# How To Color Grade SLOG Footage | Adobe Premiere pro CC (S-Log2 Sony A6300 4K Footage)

what's going on guys my name is Jack welcome back to another video in today's video we're going to be talking about
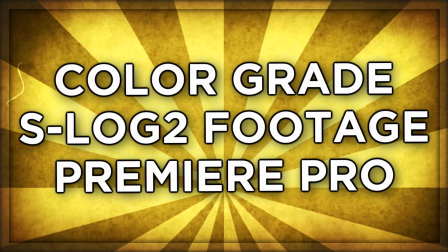[0:04]
how to color grade slash color correct S-Log2 footage
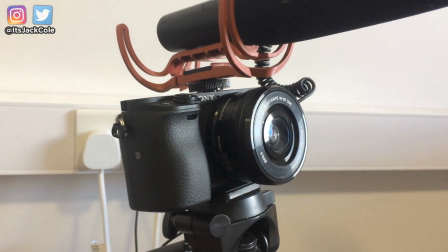[0:09]
now for my example I am personally using the Sony a6300 however S-Log is available for all different cameras so if you're
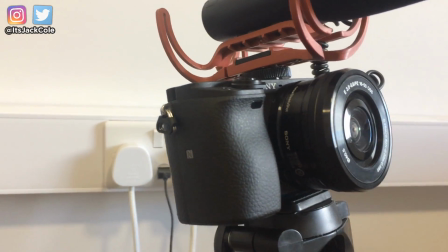[0:17]
not following me through on the a6300 do not be deterred by the fact that I am actually using footage from the a6300 this really can apply to any S-Log footage even V-Log footage as well. Anything that is obviously vlog footage. Without further ado guys let's get into the S-Log2 color grading tutorial. Overall I've got a few presets for you. It's going to be very simple. Let's get into the video.
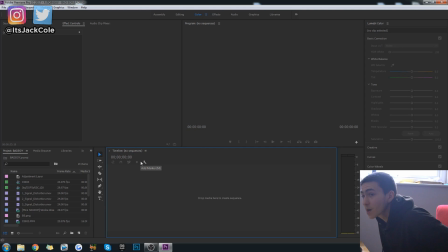[0:41]
Okay guys so right here we have opened up Premiere Pro CC 2017 and I'm really just going to work through a couple different scenes and just show you how I color correct all of them. First off this is going to be super simple.
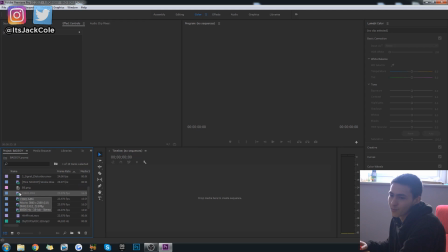[0:55]
Don't worry I'm going to leave presets down below for you to download very very simple um pretty much just going to work through a variety of different scenes now
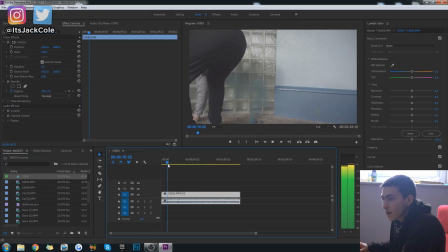[1:03]
this is all from a previous music video that i filmed um about a week ago precisely boom we were just lighting some smoke grenades
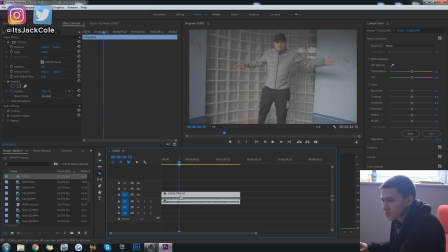[1:11]
there what's let me let me just find a bit that's actually nice with the smoke coming up and stuff um boom so this right here is like i just said a clip from the music video i filmed that is a nice light clip then i'm going to get a nice dark clip so
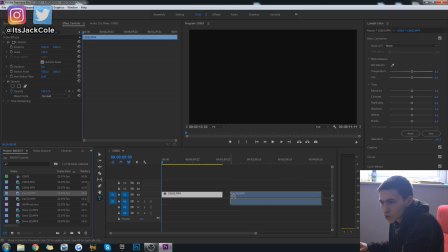[1:25]
we can just have a couple different versions right um to actually mess with
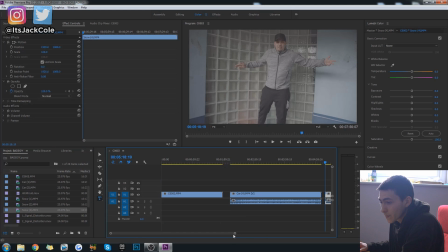[1:29]
and then i'm going to get like a snowy clip boom let's have a look at this one snow clip and
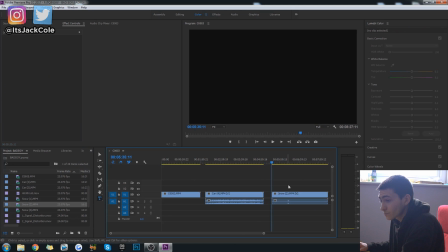[1:34]
let me get this snow clip is this the one might
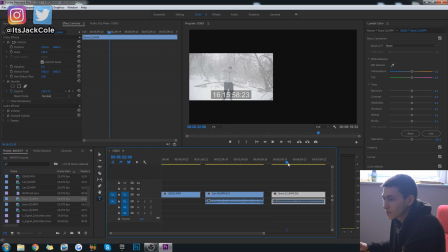[1:40]
be this one actually i prefer this one yeah
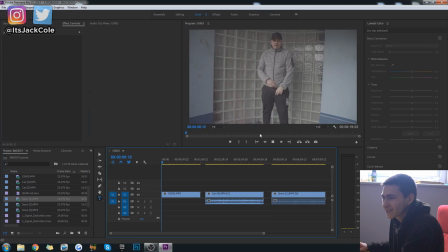[1:44]
all right cool so i'm going to start off with this one right here to color grade s log footage and i actually bring this out to a whole different level personally i was just messing with all the curves and stuff and there's a very simple way you can do that where you can
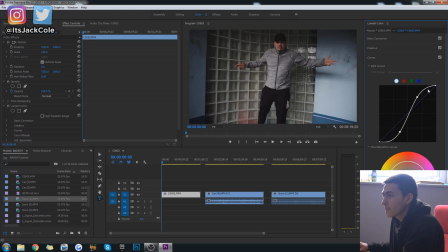[1:57]
create like the s where you just kind of do that um and you kind of create like a little s line that's very nice however
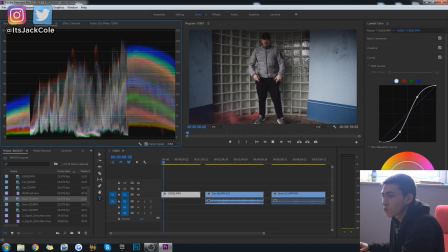[2:05]
you do have to watch the lumetri uh scopes you can be crushing colors a lot of the time obviously that's brought out the red very nicely right there and himself as well however personally i
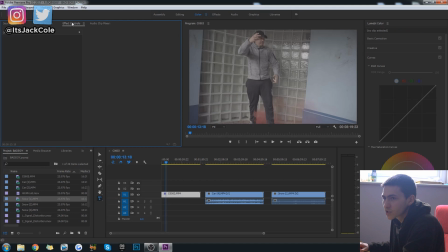[2:17]
stopped doing this when i downloaded some presets um that i just loved and it started bringing just more life to this to this footage making the colors pop in a way that personally i'm not the greatest at color grading so i could not really achieve the
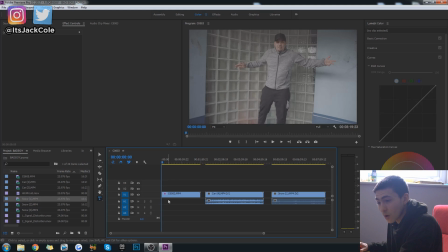[2:33]
same effect with just messing around so i'm going to show that to you right now it's two simple ones one is for the basic color correction tab there's a lut um lut whatever you call it and then one's
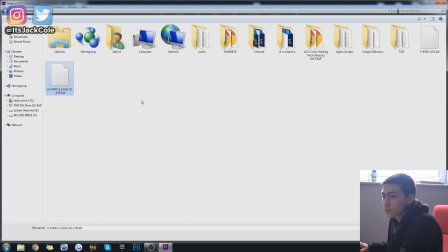[2:46]
I'm going to go to the basic color correction, browse, and the first one you're going to want to put on the basic is the Sony S-Log2 V1.
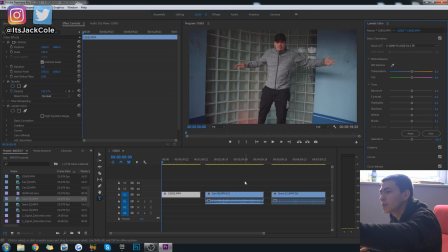[2:55]
Boom. Instantly, that's going to give a nice clean color grade right there. Boom. So we could turn this off really flat, not much color to it. Turn it on and instantly it's added a nice color balance to it, right?
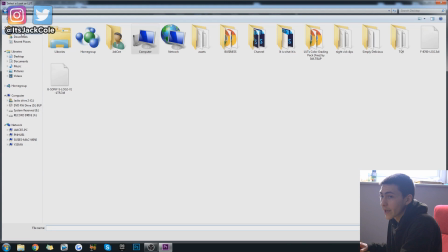[3:09]
Then we go over to creative, creative look, browse, and go ahead and just add the F. 8,700.
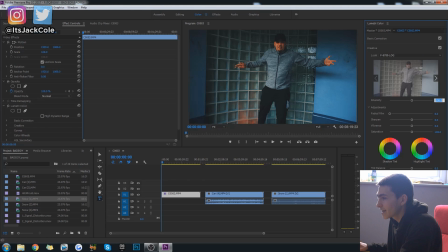[3:17]
I know that crushes it a little bit, you might think. That's why I like to put it on 50.
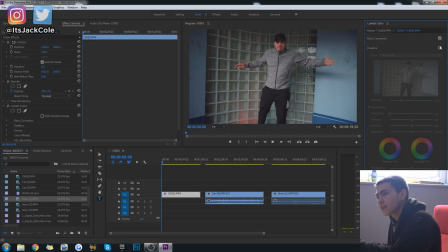[3:22]
Boom. So if we turn that off, you see it's a little bit more plain still, even though that was much a step up from before, right? So that's what it was before. Then after the first layer, then after the second layer, it's like that. So that creative layer is kind of just like a more cinematic feel.
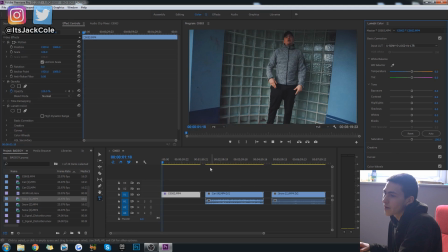[3:38]
So as you see right here now, that is looking like an extremely nice piece right there and that is um basically the end of the story honestly i really like trying to bring through some simple color correction tutorials or just simple tutorials of all kinds that smoke looks really nice right there coming
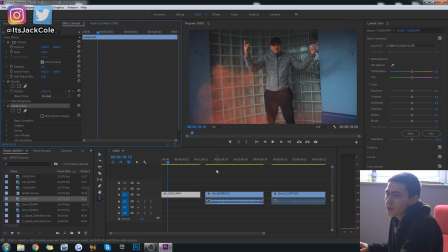[3:56]
out and then you can simply copy and paste this particular preset of the lumetri color and go ahead and put that on all of your other layers so
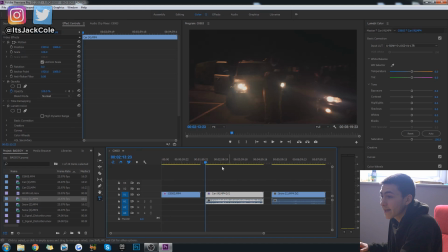[4:06]
we can go to the car layer go ahead and just paste that and obviously for a nighttime shoot I would probably be adjusting be adjusting this a little bit more that's made the cars in the background the actual light look really nice but in retrospect I should have brought through some artificial light to
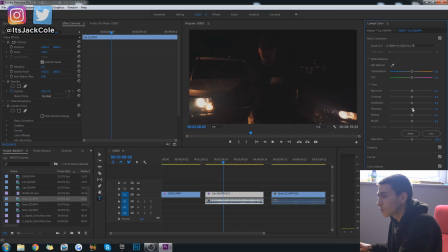[4:25]
actually have coming on to him from the front as this right here clearly we're gonna have to go into the curves and actually start
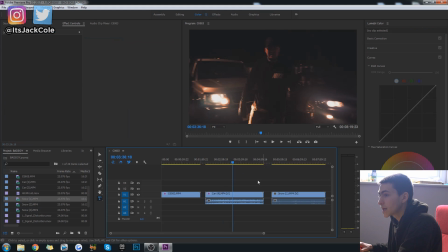[4:34]
bringing up the lights so that my man here is going to be actually more visible than he currently is.
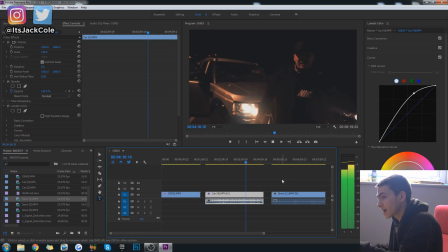[4:41]
Obviously, that's the fault of me recording at the time and not making that brighter in the actual camera settings itself.
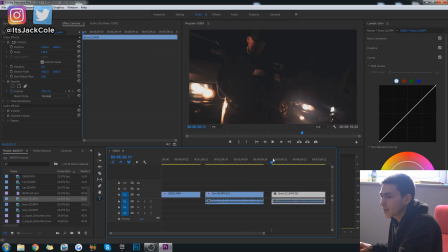[4:48]
But overall, you can balance that out really nice. If we go to the snow now, the snow is an interesting one because the snow is kind of even opposite to the cars where we're going to probably have to bring the highlights down on the snow.
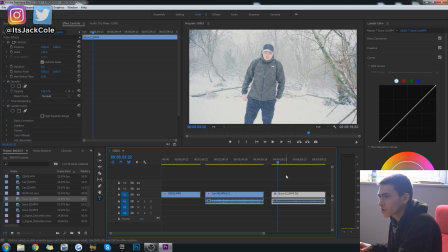[5:00]
Again, just copy and paste that layer and yep you can see it's far too far too bright too much way overexposed i really should have done
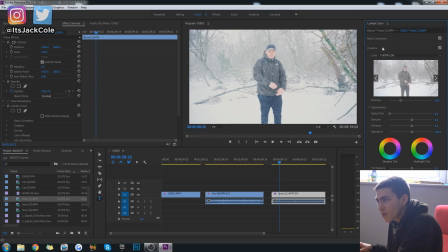[5:09]
more in the actual camera settings when recording this however this is a very simple fix just go ahead and go to your basic color correction and i'm
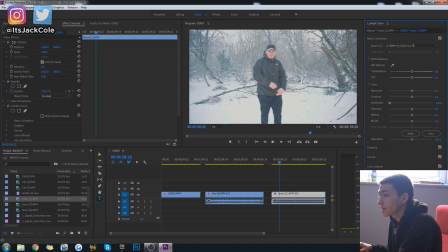[5:18]
going to bring my highlights all the way down look at how much of a difference that makes look at how much more amplified the snowy forest is in the background when we just bring those highlights all the way down um obviously depending on your footage you might have to do this you might have to not um that's just a really nice way to actually balance off the exposure right there
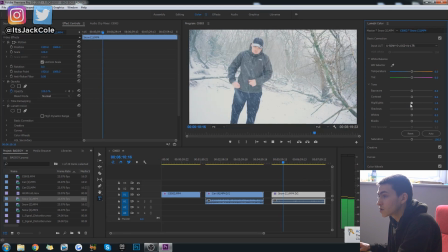[5:37]
it's crazy how much more you can see the trees like look that you can't see shit
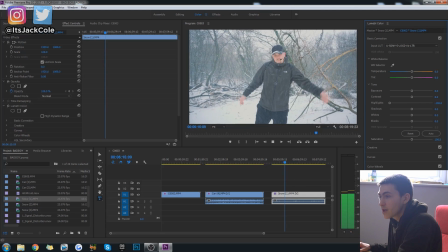[5:42]
boom you turn it to that and then it's looking dope this was a snowstorm by the way when we were doing this it was going crazy this is the most it's ever snowed in my area period since i've been
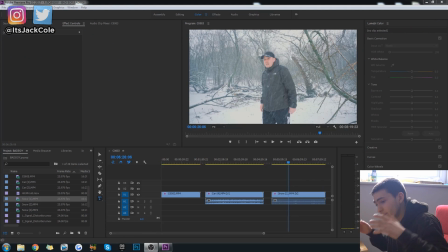[5:52]
living here absolutely crazy all right thank you for listening thank you for watching hope this helped out. If it did, like, comment, subscribe, all that stuff down below. Thanks for watching and goodbye.